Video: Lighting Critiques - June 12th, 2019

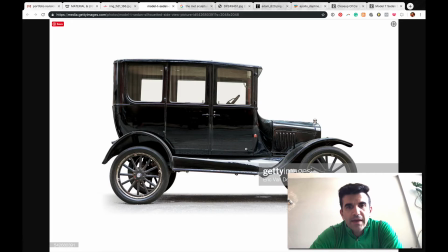(8:16)
And then so like in this Model T,
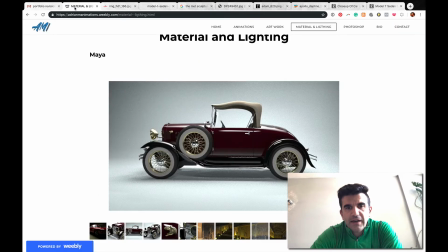(8:20)
you can see there's just like a lot more reflections in the paint, and then I don't know if there may just not be glass there, but in just like you can kind of see the edge of the world right there, so you'd expect to see a little bit more in there. And then
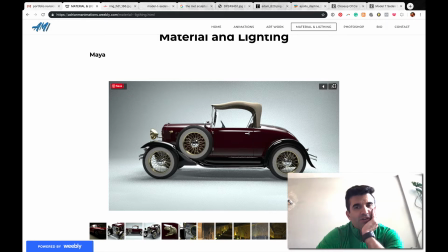(8:42)
these car white wall tires, you want them to really kind of pop and jump forward a little bit.
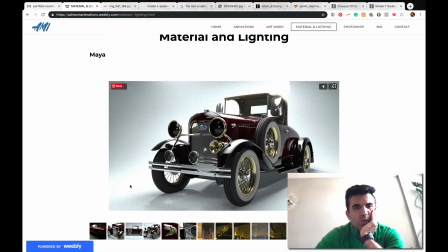(8:49)
And then just watch out for these very bright blown out areas in the background,
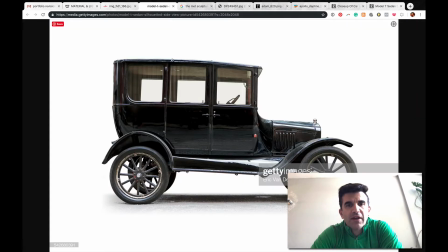(8:54)
because you want the car to kind of read off in the background a little bit. So in this case, like I said, we talked about light over dark. This is like a good light over dark. Dark over light. This is a light value over a dark background.
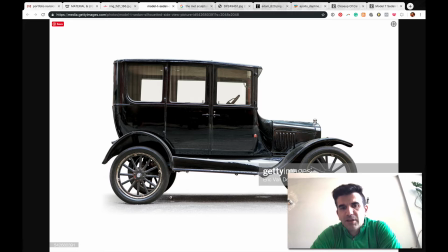(9:07)
And you can see this is a good shadow density here. So you want to match something along these lines for your underside shadow.
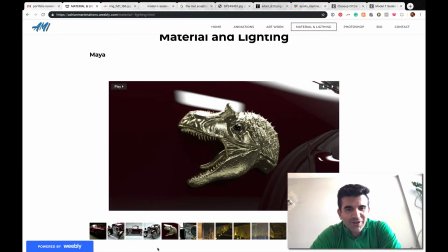(9:16)
Going through here. This is fun. I like the T-Rex a lot. You can do some more in here. Like you can vignette this in just a little bit more. And again, because this car paint feels a little bit heavy. This reflection is nice, but this it feels like it could be a little bit lighter than that.
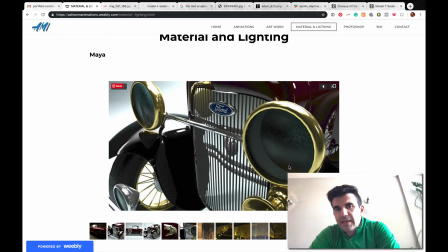(9:34)
And the same thing in here. There's it just feels like there's an empty void in there, and this reflection just feels kind of mirrored without any real dark values in there. And then the Ford logo, I don't know if Ford had the same logo back then.
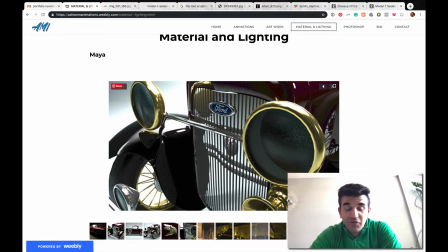(9:52)
Now that I think about it, I was going to say that feels too modern, but truthfully, I don't know. I'd have to look into that, but that feels like a modern logo there.
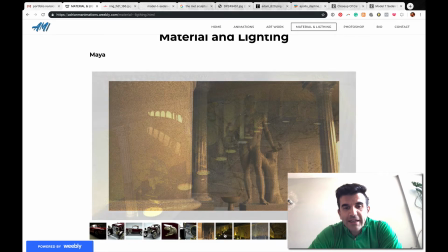(9:59)
Okay, getting into this set. Overall,
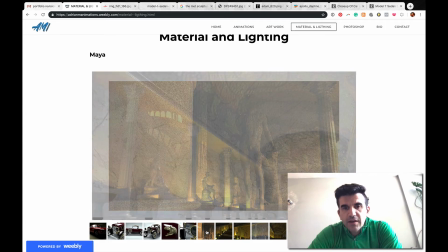(10:04)
it it feels like there's a lot of, like,
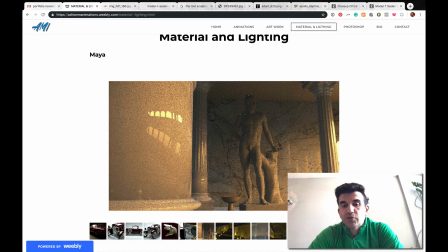(10:10)
it doesn't feel like you're highlighting the sculptures the way that, you know, these lights would indicate the kind of art.
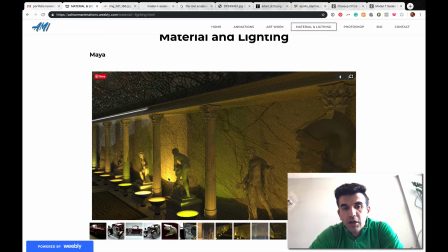(10:16)
It almost feels like in a couple of these that the light is hitting the wall stronger than it's actually hitting the sculpture.
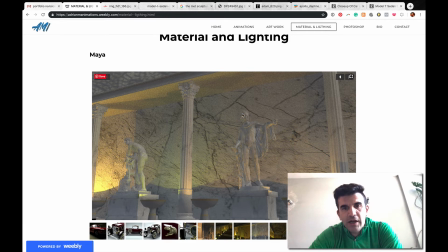(10:22)
And here this sculpture pretty much blends right in with the wall. There's no light hitting it. The scale of this wall feels off to me. It feels very, very large. It makes the sculptures feel like they're about, you know, 6 inches high. And I think that we can get a lot more to feel a sense
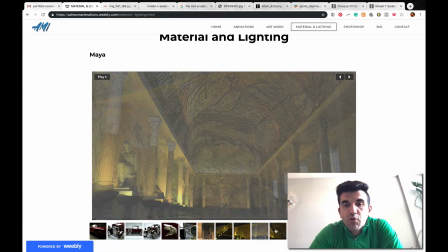(10:39)
of scale and a sense of separating the same thing here.
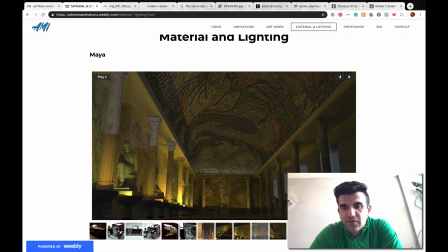(10:43)
Like this bump texture feels very, very large, which makes everything else feel small. And then these feel a little bit flat.
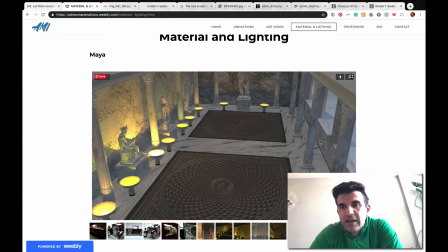(10:50)
Like there's not a lot of shaping in here. There's not a lot of variation going across from one side to the other. Like I mean, you've got these lights coming up here. Like I feel like the rest of the room would be almost in darkness, right? And then this ground texture feels a little bit, it feels like a wood grain, but it's not wood.
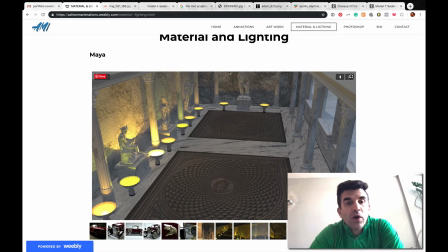(11:09)
It feels marbly. I'm not sure. So I think overall, your biggest thing is that it feels very flat. There's not a lot of dark value and light value to focus the eye. I was looking at some reference of sculptures here, and you're going to see like a lot.
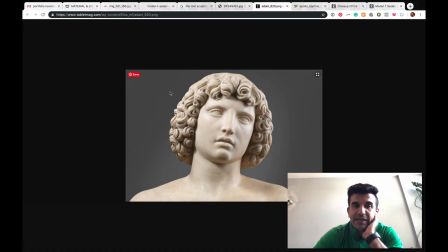(11:23)
It's like you're treating them as good character lighting, where you're going to set them over a darker background and really focus things in on these characters.
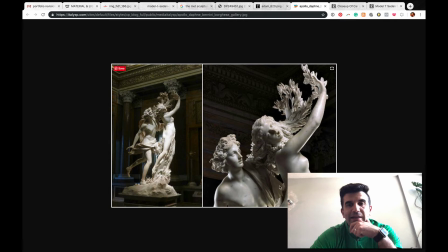(11:31)
You know, like you want to create dynamic lighting on them to really sell what they have.
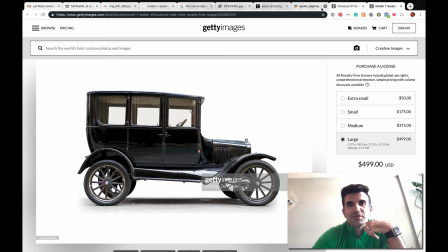(11:37)
Yeah, and there's just my Model Ts there again.
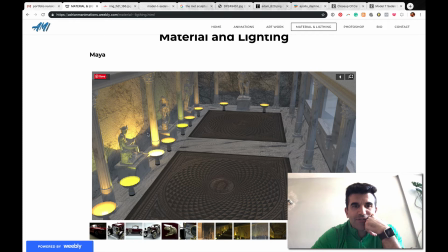(11:41)
But yeah, you definitely want to have these. I guess they're lights, but they almost look, actually, now that I'm thinking about it, they might be candles. Whatever. You want to focus in the light on the sculptures, let the background go darker.
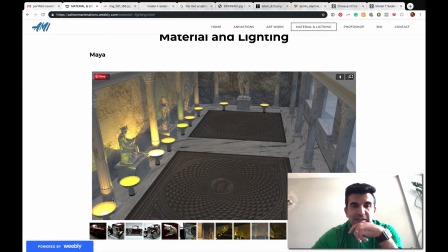(11:56)
You want this side of the room to go darker away from the light source, because it's like, it just doesn't feel like it's daylight. It just feels like all ambient because there's no shadows being cast over here. It's all just like, it's all just very, very even.
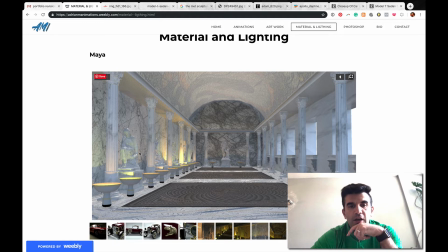(12:09)
So I think, yeah, again here, I know that these light sources are here. This kind of feels like the outside, but if this is the outside, there should be shadows screaming across here.
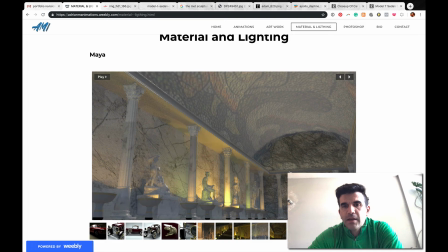(12:18)
There's no shaping in the ceiling, and just getting some variation up in there would really, really help a lot.